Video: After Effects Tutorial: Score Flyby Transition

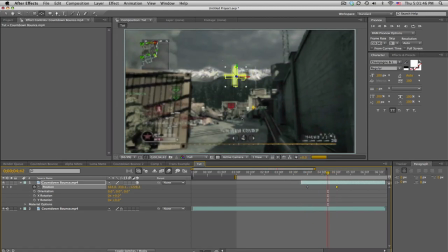And because this is actual 3D space, the projection is exponential, so it actually looks like it's flying towards you because it is.
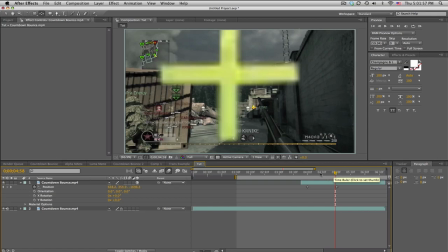So we didn't like scale this up because the speed would have looked weird. So we actually made it a 3D layer and had it fly towards us. So looks pretty nice.
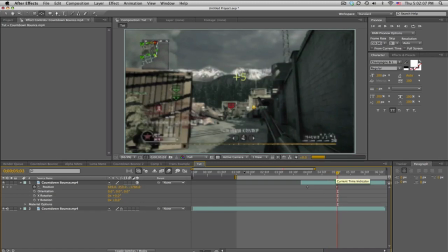And then just to have it fade into the next clip, you want to find the frame when the thing is still up right there. And then the very next frame, have your next clip. So I'll just duplicate this just for the sake of it.
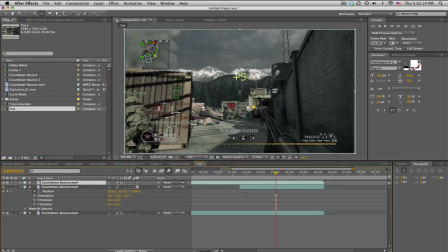Have your next clip start at that point.
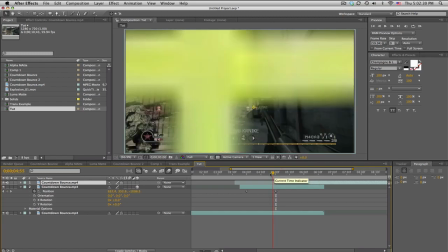So if you have your clip lined up, just go ahead and trim it to that point. So we get the plus sign coming in, and it'll just, you know,
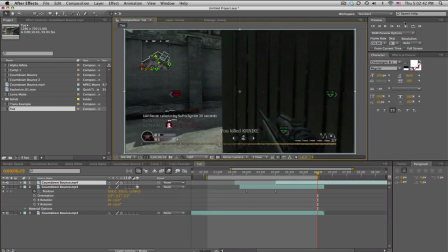Just a quick cut to the next clip. No real fade or anything special, but again, a quick recap.
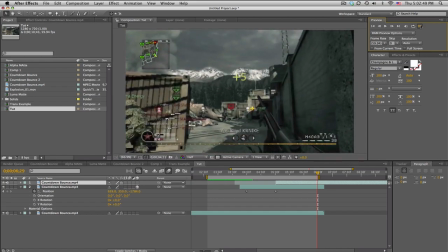Freeze the frame, mask it out, turn it into a 3D layer, and keyframe it to fly at your face,
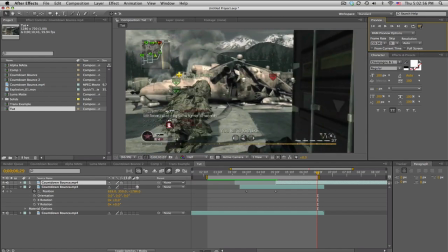just like some other things that might fly at your face. But, yeah.
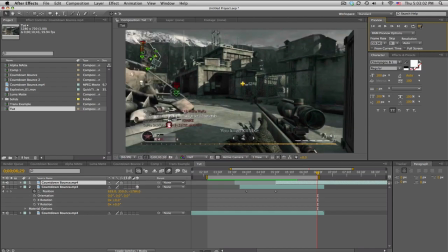Pretty cool stuff. Transitions are awesome, don't you think, guys?
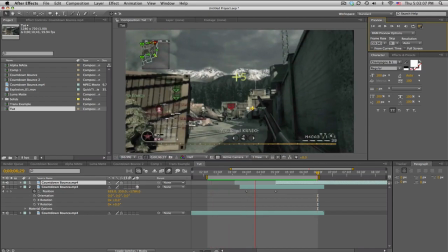If you have any more suggestions or ideas, come and talk to me.
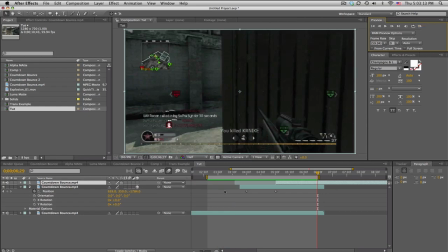I'm going to be going over a lot of stuff for my community montage, a lot of transitions and effects, so go ahead and check that out to suggest some ideas.
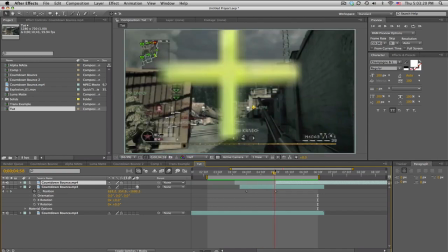And if you haven't seen it yet, go check it out again or something.
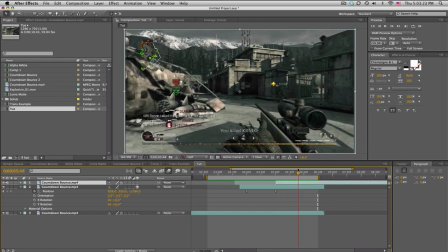You know what I'm talking about, right?
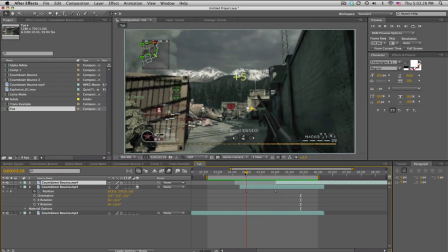So, yeah, if you learned something new, go ahead and leave a like, and I'll see you guys later.
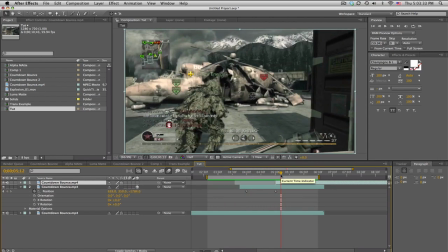Peace.